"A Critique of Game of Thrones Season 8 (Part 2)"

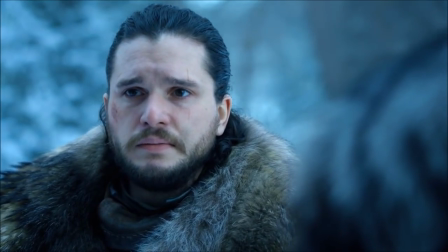(36:56)
And her immediate response is not to try and comfort Jon or take any time to deal with the revelation and try and keep her family together,
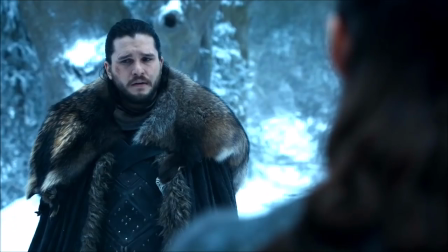(37:04)
nor is it to help Jon take his rightful place on the Iron Throne. No, it's to hightail it out of there.
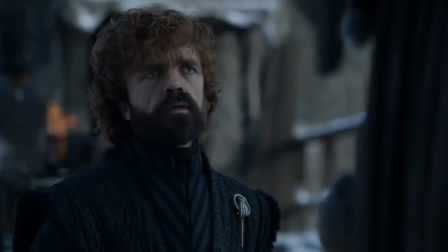(37:09)
What the fuck? Sansa and Tyrion have a conversation about Daenerys. Tyrion tells Sansa not to provoke her, and Sansa says Tyrion is afraid of her.
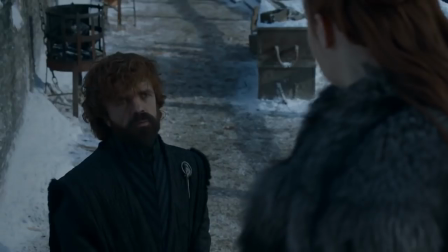(37:18)
Sansa says the men in her family don't do well in the capital, and Tyrion responds that Jon is not technically a Stark.
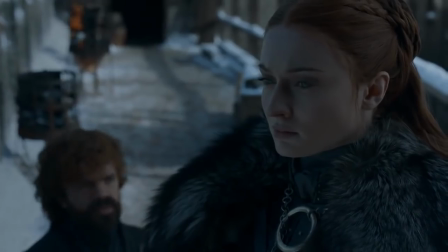(37:24)
It's implied that Sansa then tells Tyrion the truth about Jon's parents. This is all set up for Denny's eventual turn, but in doing so it directly damages the characters involved.
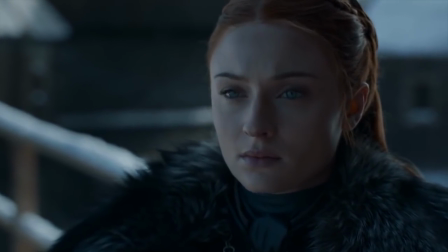(37:34)
Here Sansa is about to go back on her word to Jon to keep his parentage a secret, and she does this almost immediately after swearing that she won't.
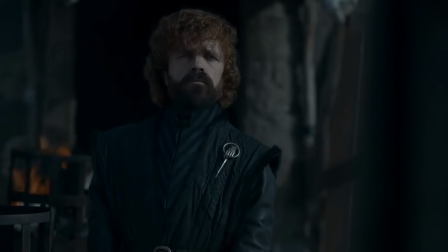(37:41)
It's possibly the closest she comes to actually playing the game, because she is counting on Tyrion spreading the information around,
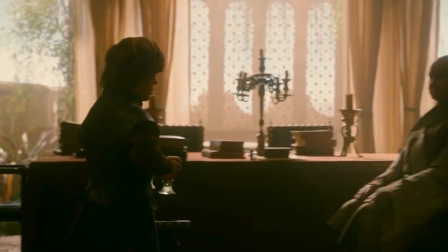(37:47)
which says a lot about how far Tyrion has fallen as a character, given it was he that used to do the same thing,
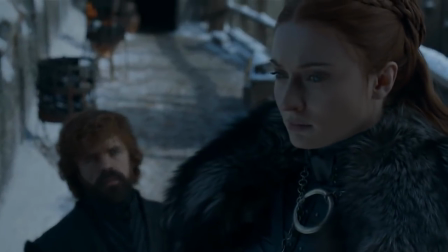(37:53)
but it essentially cheapens her relationship with Jon.
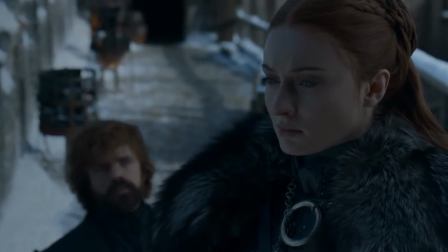(37:56)
If this was a decision she came to after much deliberation over the space of a few episodes, or even a season, then it might have worked, but instead she did it almost immediately.
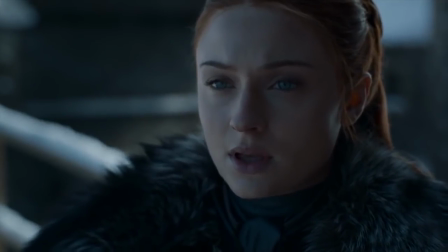(38:04)
This is likely a consequence of the truncated length of the season and the rushed nature of the series' conclusion.
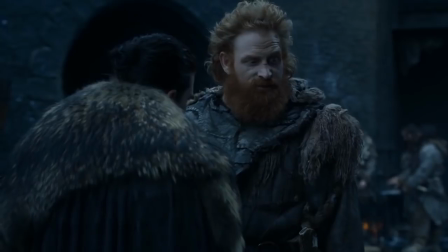(38:09)
Tommen tells Jon he's taking the Free Folk north once the winter snows pass, which could be years if the lore surrounding winters in the series is anything to go on,
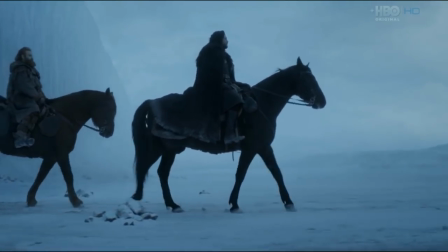(38:18)
but it doesn't matter because at the end of the series everything still resembles a giant block of ice up north,
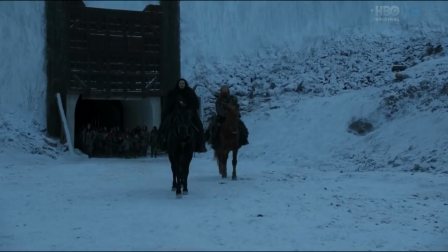(38:23)
and the Free Folk go back further north anyway. I also have to wonder what the point of going further north even is.
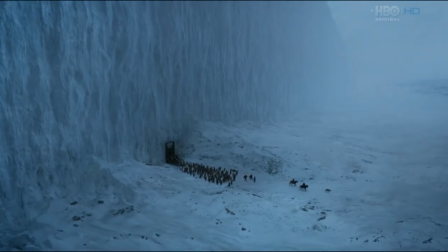(38:29)
There are available lands right there in the north, and there aren't that many Free Folk left after the battle.
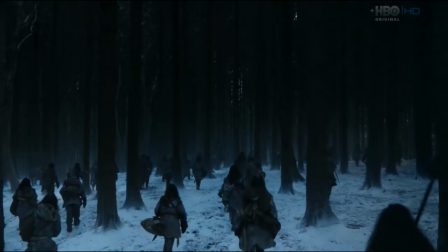(38:35)
It seems like a contrivance in order to set up the final shot of the series.
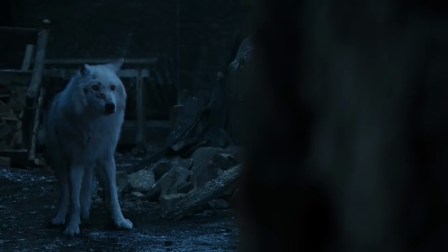(38:38)
Jon asks Tormund to take Ghost with him, because abandoning him with strangers after you've raised him from a pup is better for him than taking him south.
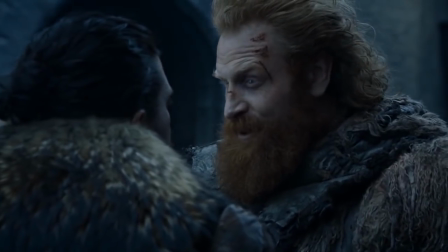(38:46)
Or just having someone who's staying at Winterfell look after him until you return? one.
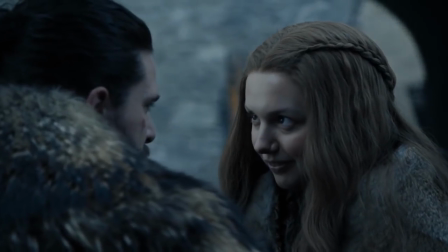(38:51)
John then says goodbye to Sam and Gilly and finally realises Gilly is pregnant, because he'd been blind before.
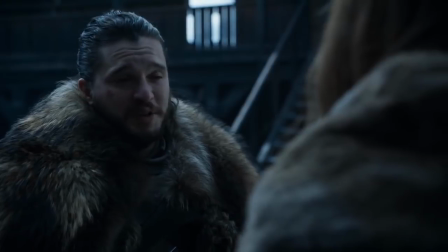(38:57)
If this baby is anything like the last one, John will likely be dead of old age before it's even born.
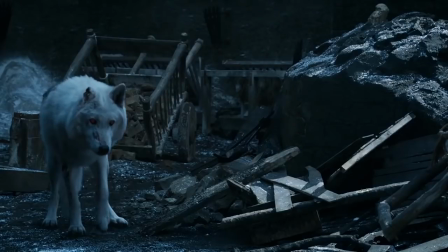(39:02)
John then gives a weak nod to Ghost as a goodbye before leaving.
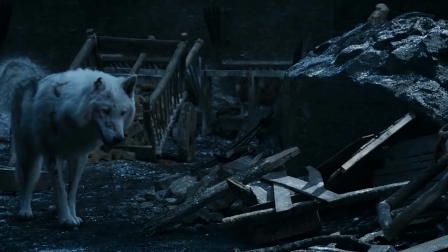(39:05)
This seemed a rather lackluster goodbye given John found Ghost in the very first episode of the show and has been with him ever since.
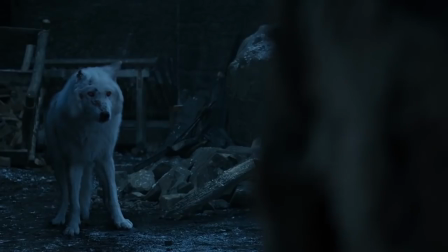(39:13)
When fans questioned the showrunners on this, they claimed there wasn't enough budget to have a proper goodbye scene between the two.
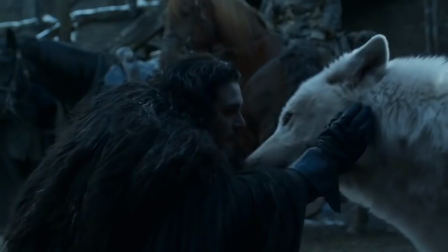(39:19)
However, in the finale, likely as a direct response to this criticism, we see a proper scene between John and Ghost.
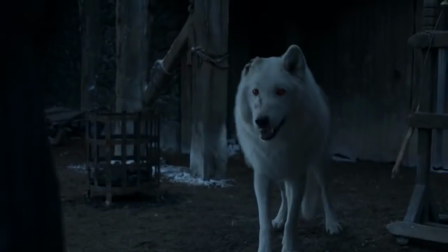(39:25)
Given that we get this scene, and the fact that HBO claimed they were willing to write the production a blank check to keep the series going,
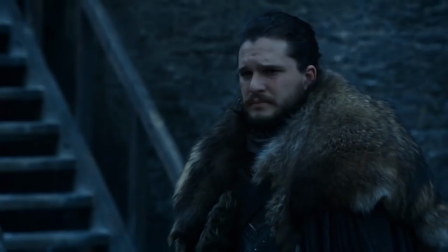(39:31)
I'd say the initial scene where John simply nods to Ghost was all we were going to get until the fan backlash.
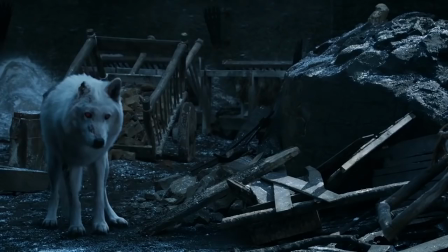(39:37)
The writers clearly didn't give it much thought, or if they did, they either thought this was a suitable enough send-off,
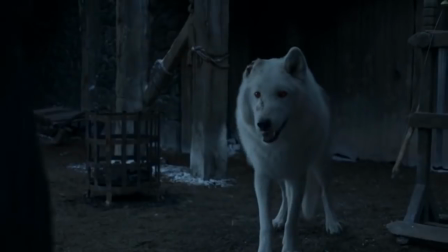(39:43)
which is somewhat damning in its own right, or they just couldn't be bothered to write a better scene. Regardless, this way of thinking really explains the conclusion of the series as a whole.
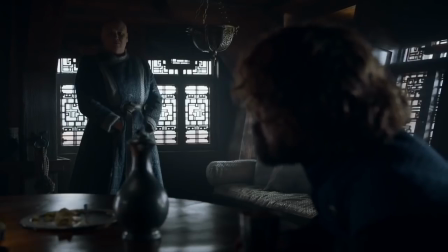(39:51)
Tyrion then spills the beans to Varys about Jon's lineage, just as Sansa had hoped he would.
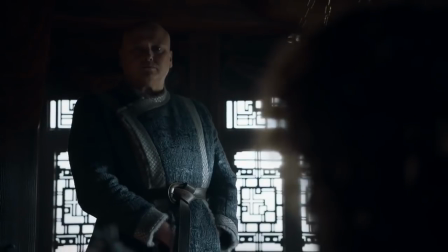(39:56)
This one move is basically Sansa's time playing the Game of Thrones in its totality. That sure makes up for four seasons doing fucking nothing, huh?
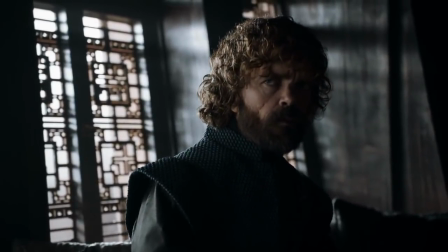(40:04)
Tyrion proposes a marriage pact between Jon and Dany, which I suppose is better than Gendry straight up proposing to Arya earlier in the episode.
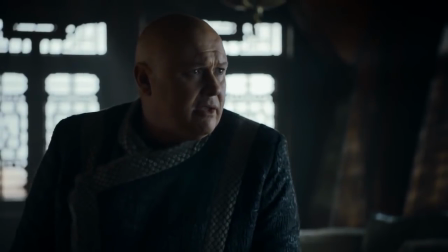(40:12)
Varys claims that marrying your cousin isn't common in the North,
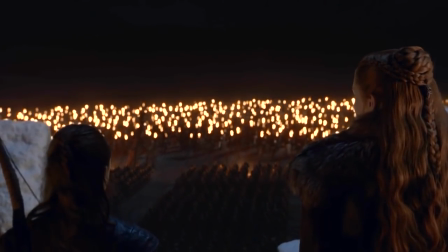(40:15)
and I think with everything the North has gone through over the past decade, they settle for anything that doesn't involve more of them being horrifically killed.
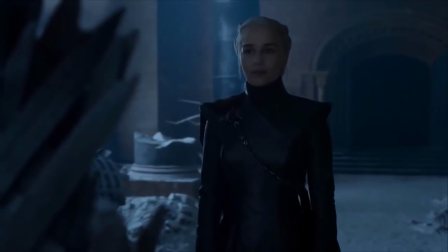(40:22)
He also says that Dany doesn't want to share the throne. This might be true in the sense that the writers have suddenly started portraying her as a mental case,
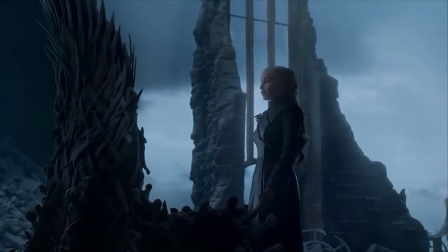(40:30)
hellbent on claiming total power above all else, but that doesn't really work with the way she's been portrayed up to this point.
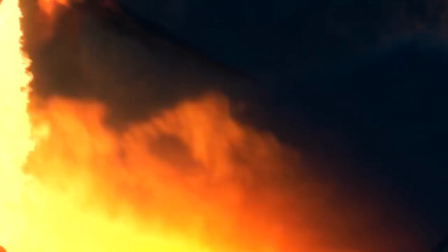(40:36)
I mean, Dany has risked her life, and the lives of those she loves, including her dragons,
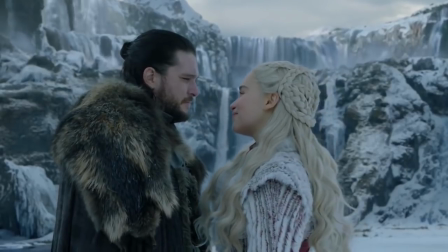(40:41)
in order to save the North, and she largely agreed to that because she had fallen in love with Jon Snow.
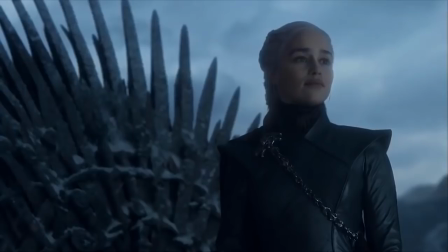(40:46)
That was the rationale in season 7 in order to get her into the north for the battle with the dead, but now she wouldn't be willing to share the throne with the man she loves and knows is the rightful heir?
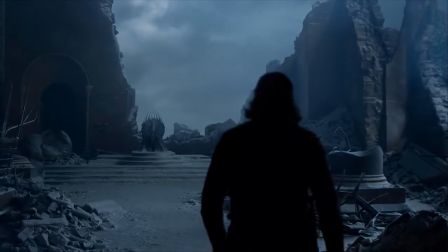(40:55)
Have you bothered to even ask her? Or tell Jon to ask her? Nah, Varys didn't do that because that's not what the writers want.
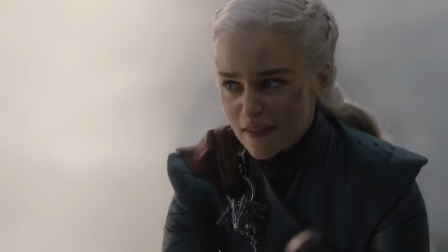(41:02)
They want the Mad Queen, and they want it now.